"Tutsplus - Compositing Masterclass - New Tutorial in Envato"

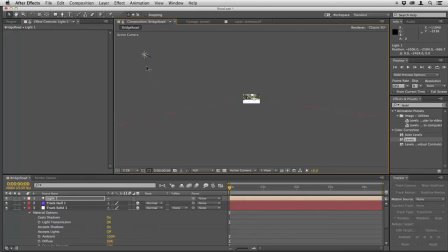(57:38)
And of course, moving it up will help as well. I'll zoom back in to see what's happening there.
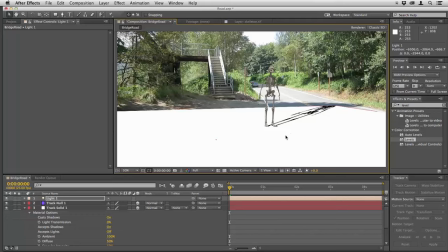(57:43)
Now the shadow direction isn't quite right there, but it's not a bad start, so I'm going to work with that for now. I'll go back to the track solid and change accept shadows to only.
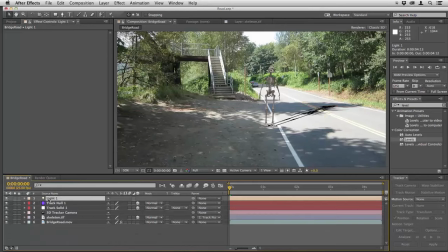(57:54)
So now we see that shadow layer in place. Select the light, hit AA, and change the shadow diffusion. I'm going to turn that right up, and you can see that the shadow starts to blur in the background, because we want a nice blurry shadow like the ones that are already in the scene.
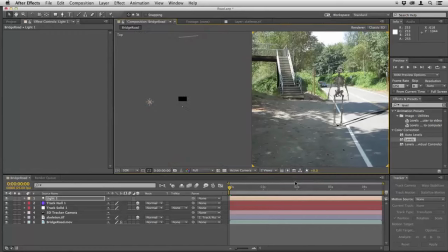(58:11)
I'm going to go to two views, horizontal, and I can see my light over here.
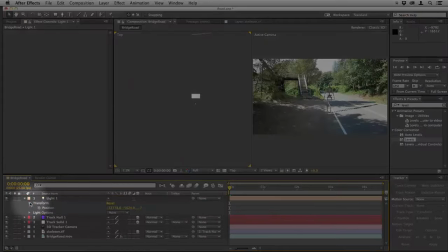(58:18)
Of course, you can adjust the light's transform settings down here and move its position that way just by dragging on the numbers,
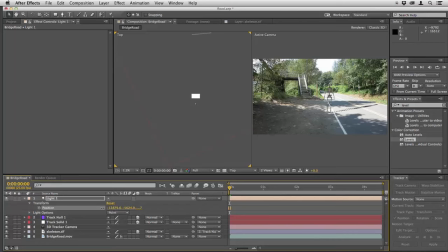(58:28)
which in fact can be a very good way to just make these final adjustments. I'm just dragging to the left here and bringing that shadow around in the right direction.
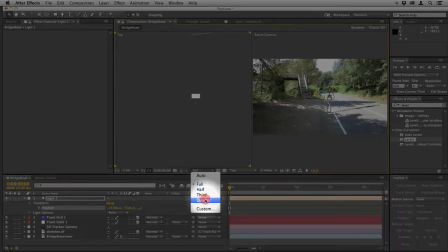(58:37)
And because it's taking time to render, I might just pull this down to quarter resolution, go back to one view,
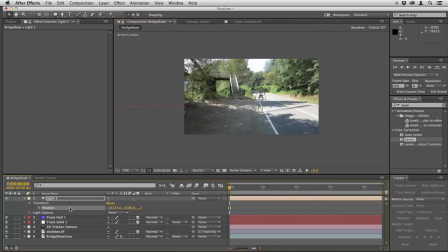(58:44)
and just play with these numbers until I get the shadow lying exactly where I want it.
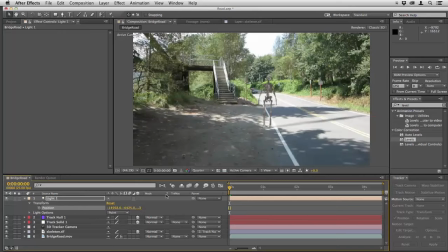(58:50)
So after a little experimentation, you should get what you want. I'll turn that back to full. Of course, it's too dark and possibly the wrong color because the shadows here are quite blue. So I'm going to select our track solid, hit T, and just drag the opacity down to about 50.
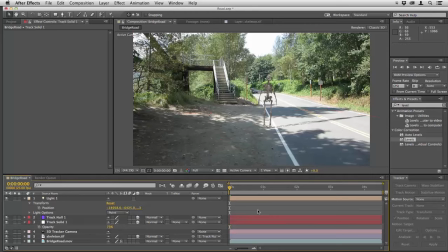(59:09)
That's much more in keeping with the other shadows that are there. And in fact, its color now has blended quite nicely with the background, and I'm not going to bother with any color correction there.
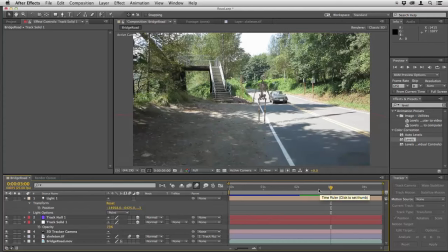(59:19)
That looks fine. And of course, when the car goes past,
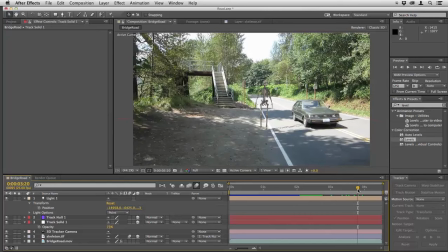(59:22)
you can see that it's going to pass through that shadow and the shadow is in fact going to lie across the car itself, so you'd need to mask the shadow out there. But this shot essentially works now.
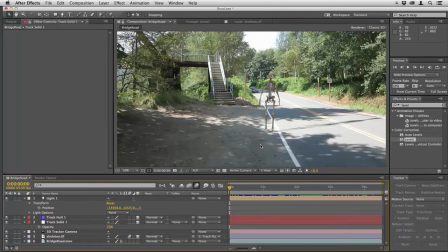(59:34)
We have our skeleton in place. I would probably do a little work on this to make it blend in better. In fact, I would probably darken the skeleton itself and make it more of a shadowy outline. It's just looking too grey and dull there and doesn't really stand out. So I'd probably apply the levels filter to this
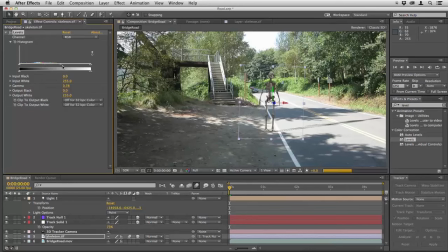(59:54)
and just drag the gamma across like that and make it more of a silhouette. That's a better shot already. But the main technique you're learning here is to add a shadow plane so that any 3D object you put in can cast a shadow onto the plane of your ground.
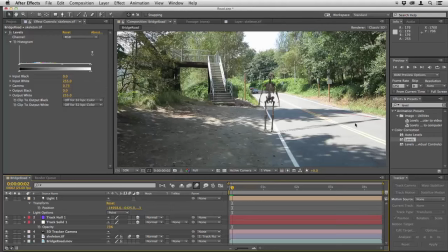(60:12)
You can do this with text or any object that has an alpha channel. This could be a rendered animation and you would still get a perfect shadow matching across the ground. If when you play back you find that your object moves and wobbles in the scene,
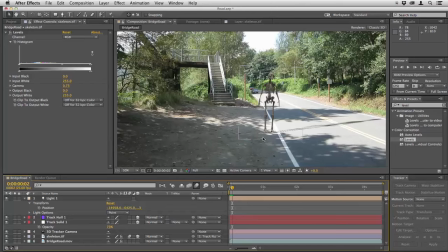(60:27)
it means that you've probably used a null that isn't quite as secure as you wanted it to be. It doesn't matter, you can just go into the camera tracker, select a new null.
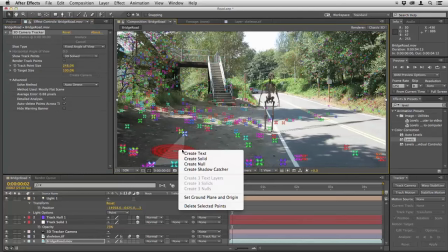(60:38)
Let's do this right now. Say create null, and we have another track null here.
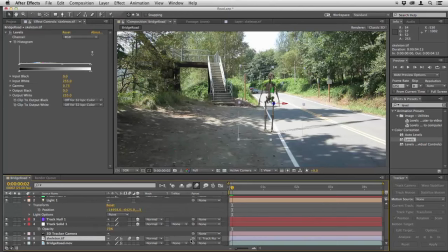(60:45)
Then all we have to do is drag our skeleton's parenting lasso to that track null and you will get a better result.
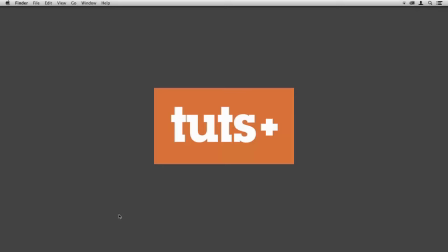(60:58)
Hello, this is Christopher Kenworthy and welcome to the Compositing Masterclass.
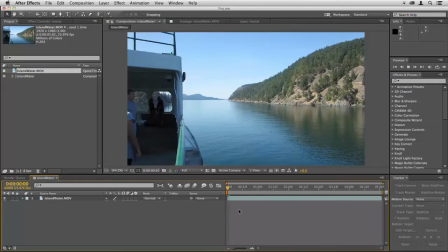(61:03)
Now, as a compositor, you're often asked to add smoke and dust and mist or fog to a scene. It's something that's really common and it's very easy to do with the techniques you've already learned.
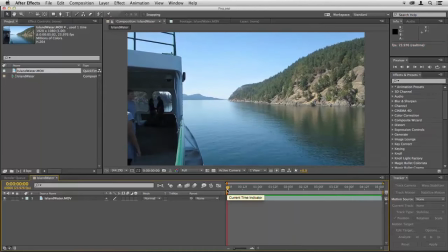(61:15)
You can just add layers of mist and dust by tracking them in. But I just want to show you a way of really making that a little more interesting than usual. Often people just put flat layers of fog in and it's okay, it adds to the atmosphere, but it doesn't really give you that feeling of passing through fog.
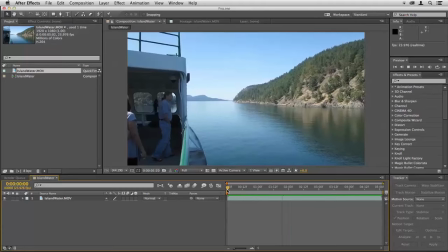(61:32)
If you look at this shot here, you can see the boat is moving forward at a slow rate, so if there was mist over the water here, we would be moving through it.